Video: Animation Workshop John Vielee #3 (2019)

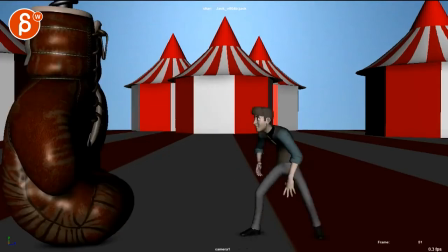all right let's play this whole thing here you got a new set cool
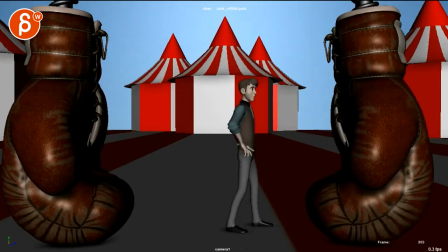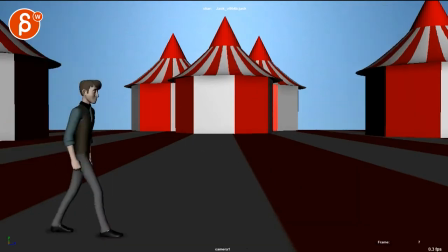it's cool I like it I think this all works well it's got your look for once you start splining you know we have to careful with things where the drop in in the root and the amount of
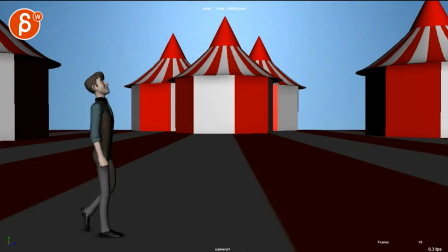movement up might get a bit too bouncy this like right now even it pops but i know this is just because of step mode but just watch out once you get into that it might just you might have to tone that down a bit
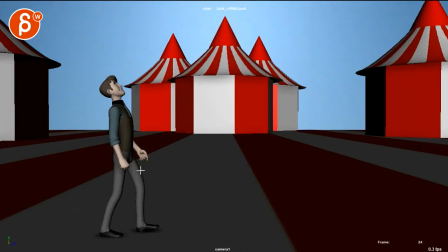and then things like this where just for a moment i know i see this going on first but it will be a bit of a twinning move the move
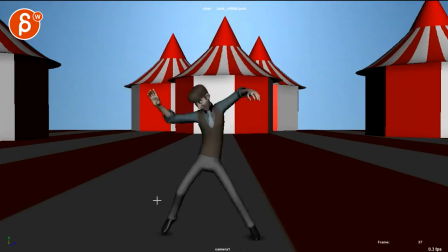at the same time the angle is very similar that's all cool
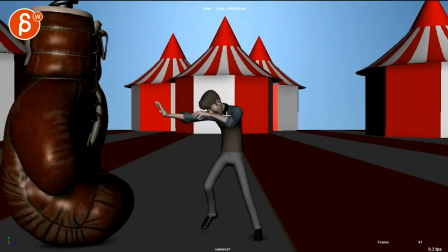through here if you can i would just find a breakdown where it's a bit more like
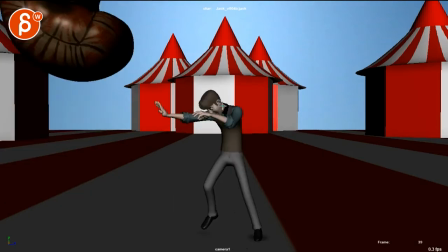this so you have a cleaner silhouette so it's not overlapping in shapes there both uh arm with the forearm
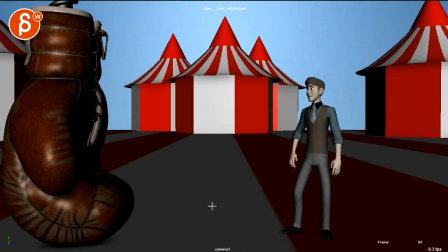that's all cool same thing here careful as you continue where even though they're offset there's a slight twinning effect there but also timing wise so just watch out as you continue like as as a overall pose it's a bit too mirrored so you might want to work on some offsets and just a
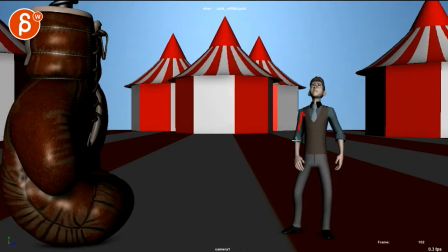change even if something that's that's like this where one arm he might even hold his belly a bit and one arm is there you know stuff like that that
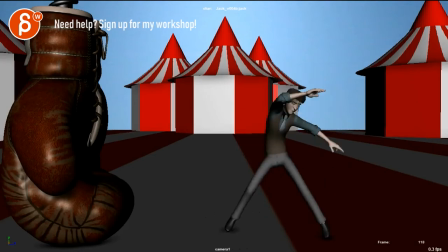i think should be working well i'm still curious you might have to preface this when he looks up with a frame or
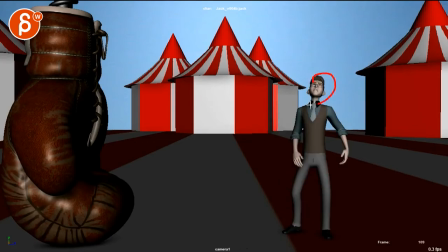two before before this one with a huge facial reaction eyes really wide open mouth open into this so that mentally he is freaking out and then this makes more sense versus
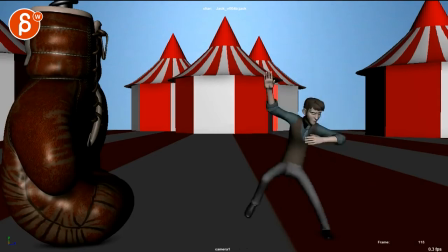him just kind of huh and then really in a way overacting the you know the freak out but
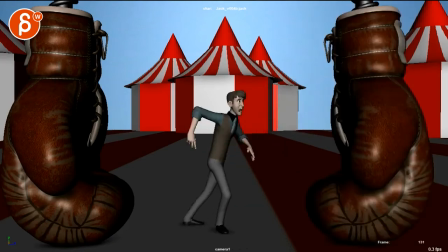i think if you have a big facial reaction then this will make more sense and you can buy that more.
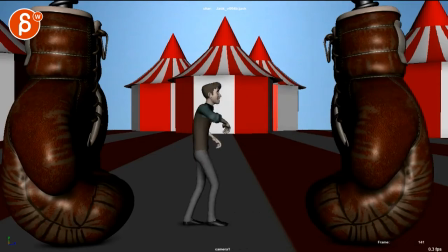That's all cool. I really like this here. They'll step back there. I think that's cool. They'll pose and that he has the shoulder turn to it. I think that's really nice. Once you get into this,
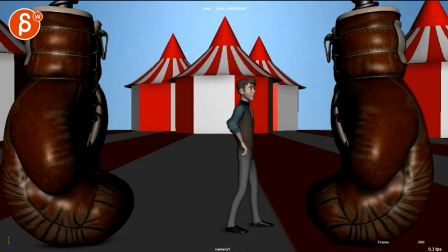you might already want to turn your body in Y. Just a bit so you have a bit of a wider thing where you have a bit more negative space and a bit of that arm there. Not like my drawing, because that's a bit too twin, but it's not so profile. You know, even something like this, this is nice. Maybe getting into that a bit sooner.
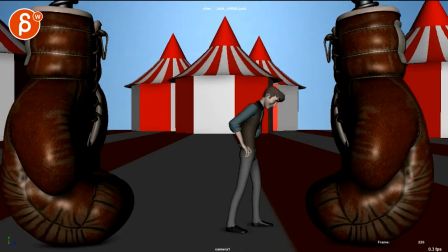A new mention here, I got in your email, you're not sure if the laughing at the end is coming through. I think it's fine. It all depends how you get into this, you know. You can have this, and then you can start a smile,
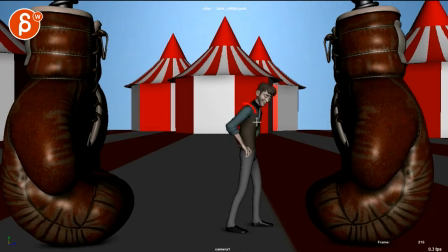making a bit of a chuckle a bit of up and down in the chest that then leads into this all right all kind of depends how you go from pose to pose and what actions lead and then once this happens here let me see the end i'm
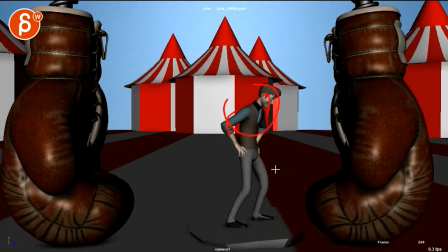just still have a little movement in there and not just keep it isolated to that that's
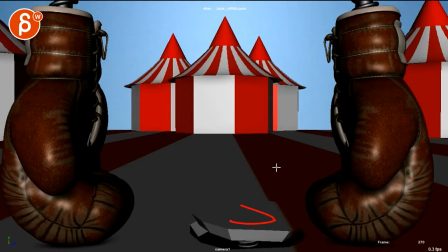cool this is much better now with the the offsets and how you know there's some more complexity in there i think that's cool and then you want to have this over more frames like right now it happens and i know this is a step but once you get into the spline we want
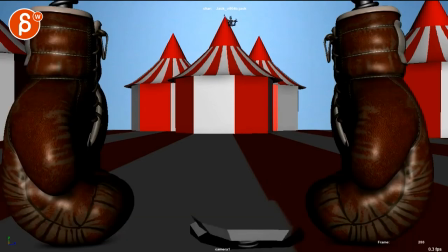enough time for the pause i think like how long it takes until no movement to movement is good you might have like another four frames of nothing moving but then i would add like two seconds of
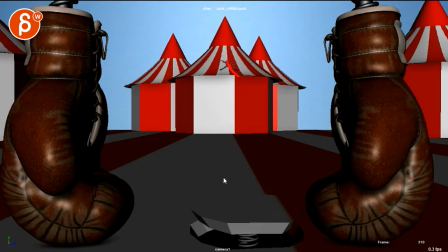slowly sliding down in that curve this way um i think that we just have to extend the shot a bit now um you say the set works a lot better yes i had a question with boxing gloves when they're boulders it makes sense for them to slam down but i was thinking about
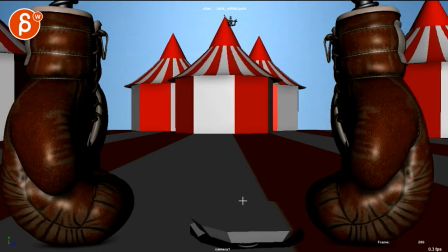adding some like the gloves are connected to a big machine so there will be some shake or back and forth after they hit you can i mean if
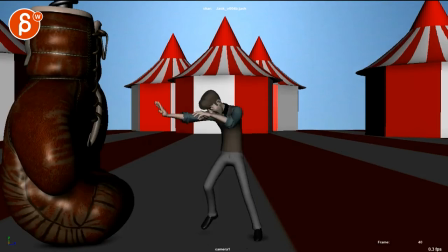that's set up where you can have i would probably go from this to that where imagine like this part of the glove would be down here so the glove is much more curved in and the thumb is here and you can really
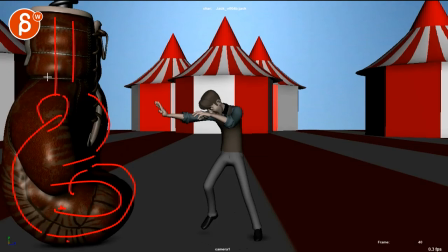you know bend this and then you got that the coil here so it's really squashed together and then over maybe two frames or so and it can have you know a bit of a bounce in there that's totally fine I'm curious if either you want to rotate it
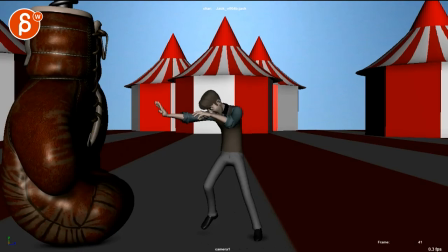in wide this way or this way to give us a nicer silhouette I feel like we want like some a break in the silhouette of the the thumb so imagine it's almost like this section here it's kind of we're facing it in front and you got the the this here the laces whatever
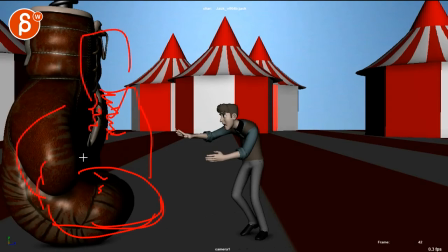and then imagine the thumb just kind of breaks that silhouette could be in front of it you know something where in my horrible drawing the thumb is like that or the other way where we see this round but the thumb
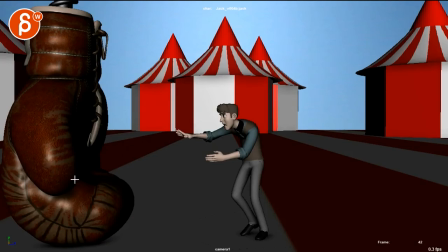is out here and then you got that like either way but i think that we could just push that a bit more and of course in my crazy quest
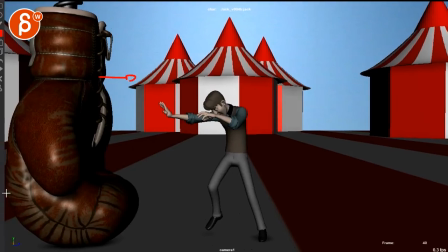of avoiding tangents i will bring this a bit over this way so that this is not so edgy there it forms a bit of
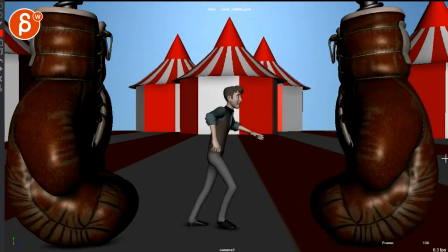a tangent there let's give this a bit better room like here even let's go back here that's much
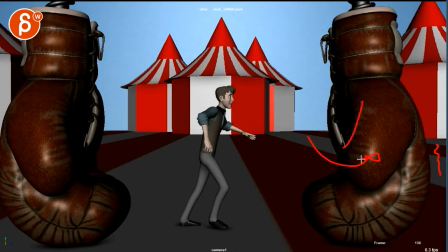better but same thing here i almost feel like ny either way and they don't have to be the same so there's a bit of an offset i
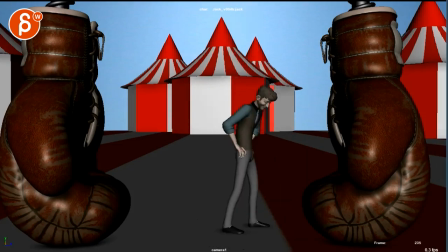think that's cool it would even be fun to have like a slight like something not tape or something i almost feel like that's why i was drawing those lines before so
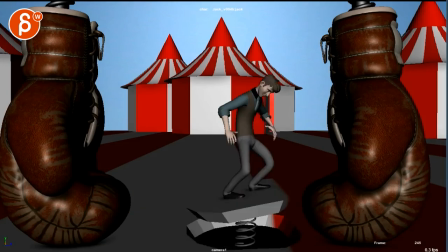that you would have this is the clear section that comes up and it's not just a broken piece i don't know if this is important this is me being weird about about set pieces you should focus on obviously on the animation but i think it's cute
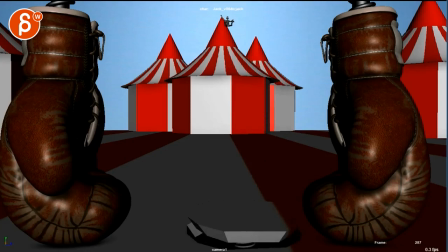i think this makes um just a bit more sense instead of the the mountains of course anybody can argue against it um it's all very subjective but i'm glad you change it i think i think this works better and you can absolutely start going into uh spline or whatever your process is but we can kind
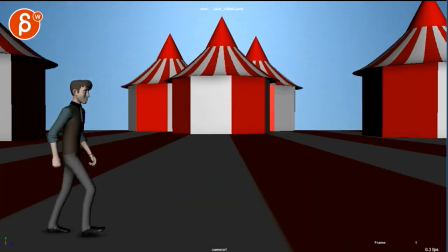of see you know a few more breakdowns um you know just to see transitions and stuff like this how it's going to work out once you spline it i'm also glad that you're starting like this that you start the shot on action instead of feeling where he waits and then an action and
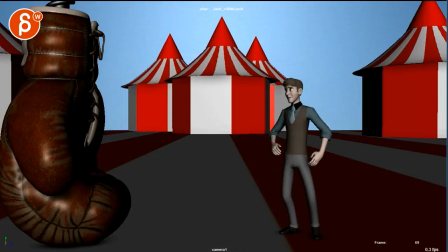then he starts moving so overall lots of good stuff thank you all right there's an email you can sign up you can start whenever you want you can submit whenever you want you get 16 submissions either way a like and subscribe would be awesome all right thank you